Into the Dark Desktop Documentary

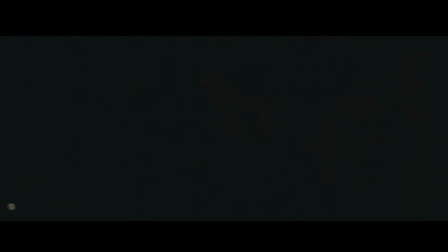I would personally say that the documentary could have done a better job of building our anticipation. Even with simply using a time for the big event. They do tell us the days, for example, tell us it's day four.
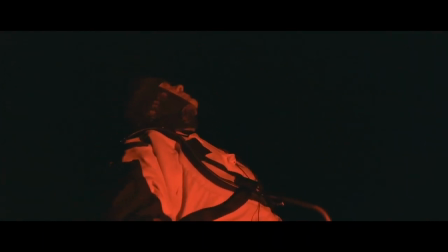But I do think that it would have been nicer if they made it a bit more clear. As many viewers will not really understand what is happening. Nonetheless, at this point, the documentary is definitely at its peak. The lights come off in such a dramatic fashion.
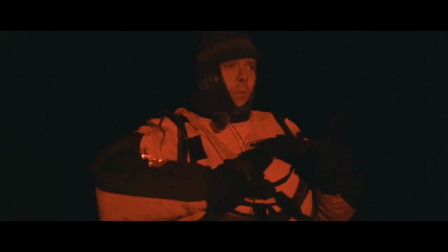And with the music, this kind of becomes a really big event. It feels like a really powerful moment.
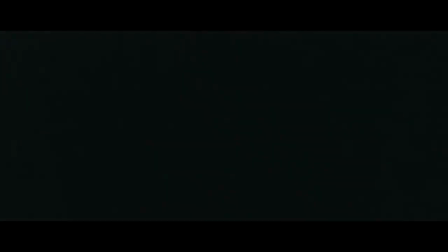It's a very special feeling to be out here.
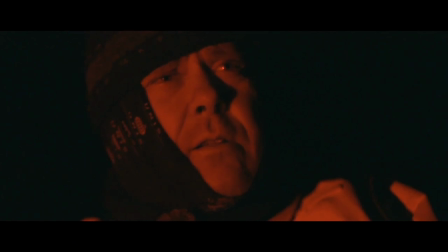For a short while, it is absolutely totally dark.
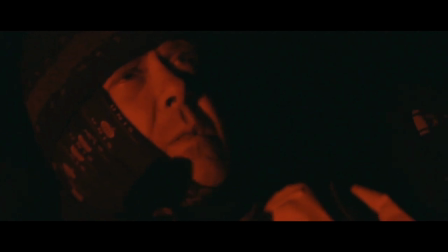This is the most intimate part of the documentary. and it's so silent and it's so dark.
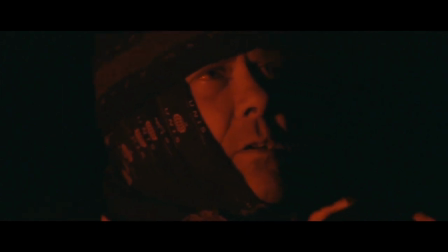Furthermore, it happens just after the immense noise so we're kind of almost tricked by the filmmaker to not only appreciate the darkness but to appreciate the silence.
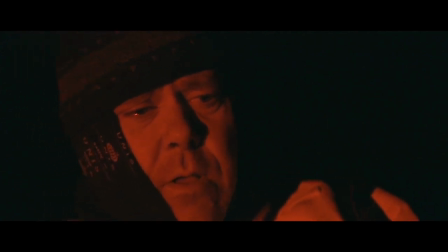Jorgen really appears so much more human in this awkward lighting simply because he speaks to us from the heart.
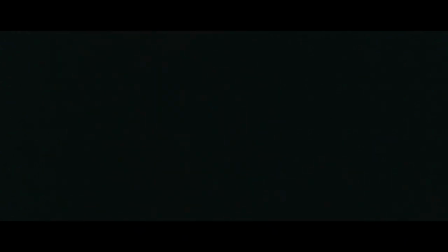We don't really need to understand the mission but we really understand just what it means to the world but
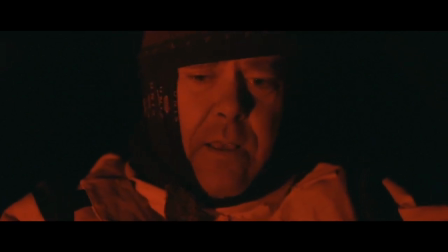most importantly what this mission means to him because this affects how the audience reacts to it.
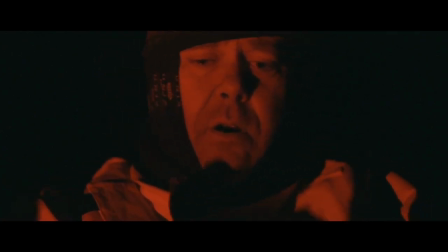I do feel that Jorgen, our main character, isn't really fleshed out as a human being throughout the documentary.
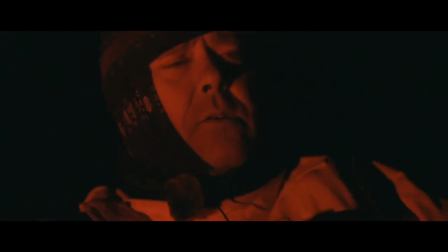And granted, it's only 29 minutes. I do feel that if we felt more for him, we'd be more invested in the documentary.
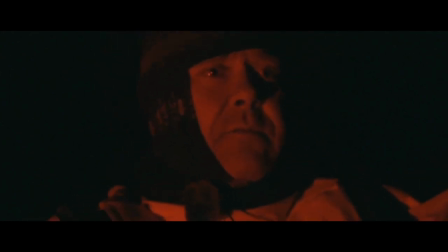In the parts where he is extremely intimate and communicating to us from the heart, I really do feel if there are more of those moments, it would make this one even more impactful.
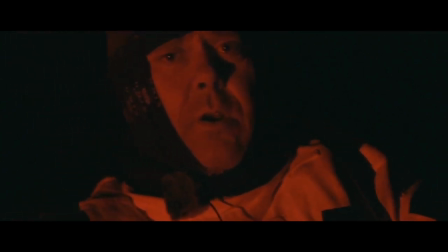The lack of main character makes it very difficult for us to connect a specific person.
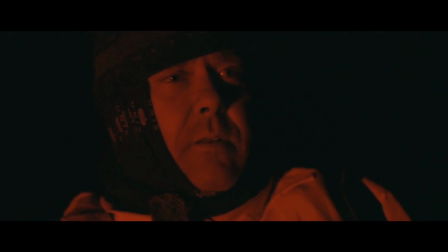The science and the cinematic nature is beautiful and concise and makes sense, but I do wish that we did have a main character to follow throughout the entire piece.
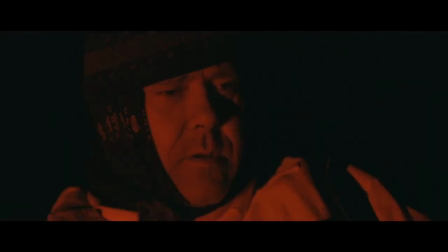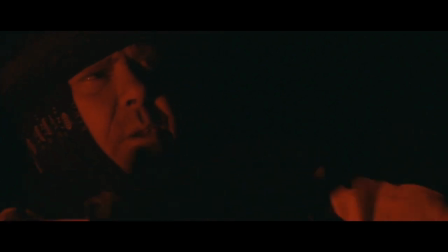Knowing that this region is going through these massive changes
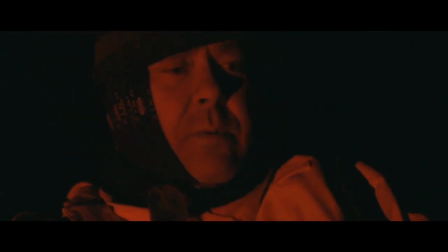fills me with both gratitude that we are able to see it while we have it,
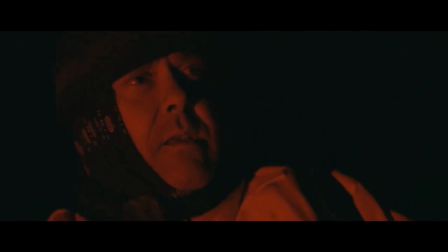but also a sadness that it might not be here for the next generation,
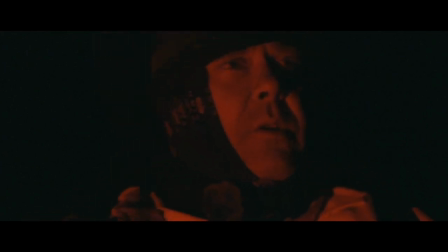for my children, that they will maybe not be able to experience and explore this untouched part of and frozen part of the Arctic.
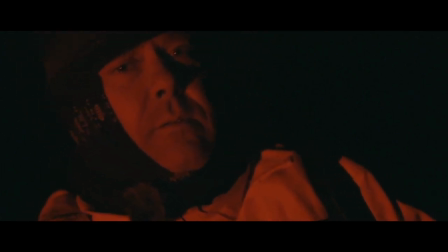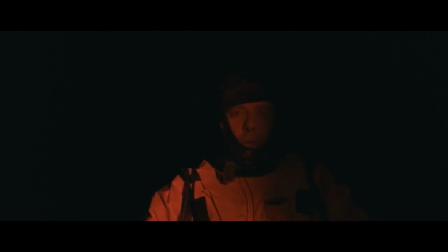You can tell them to turn the lights on.
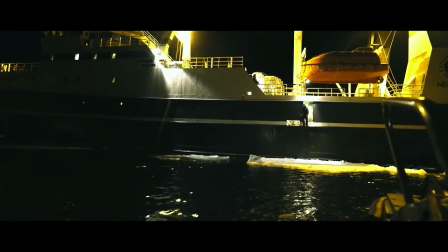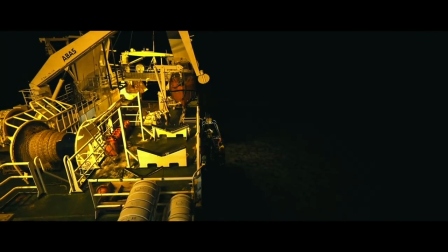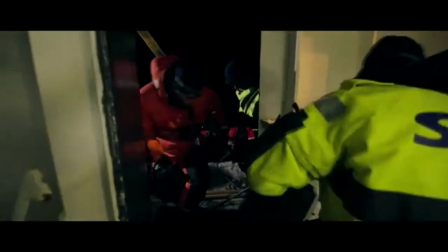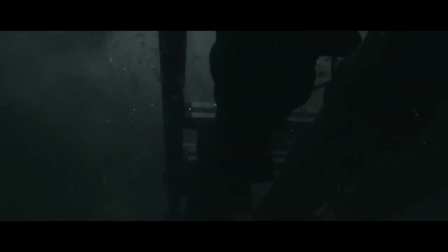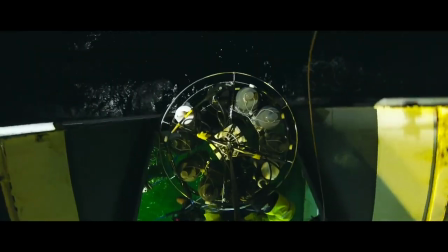The lights coming back on are not even treated as an event. there's no music playing
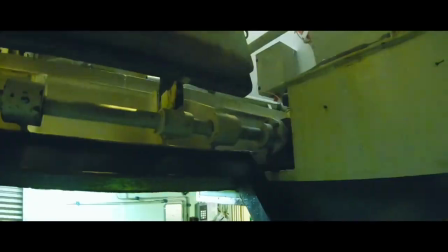and the light switching on room by room isn't done in the same way when the lights are switching off.
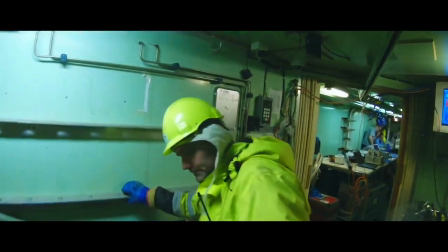This keeps with the tone of our main character's love for the dark by not celebrating the presence of the light again.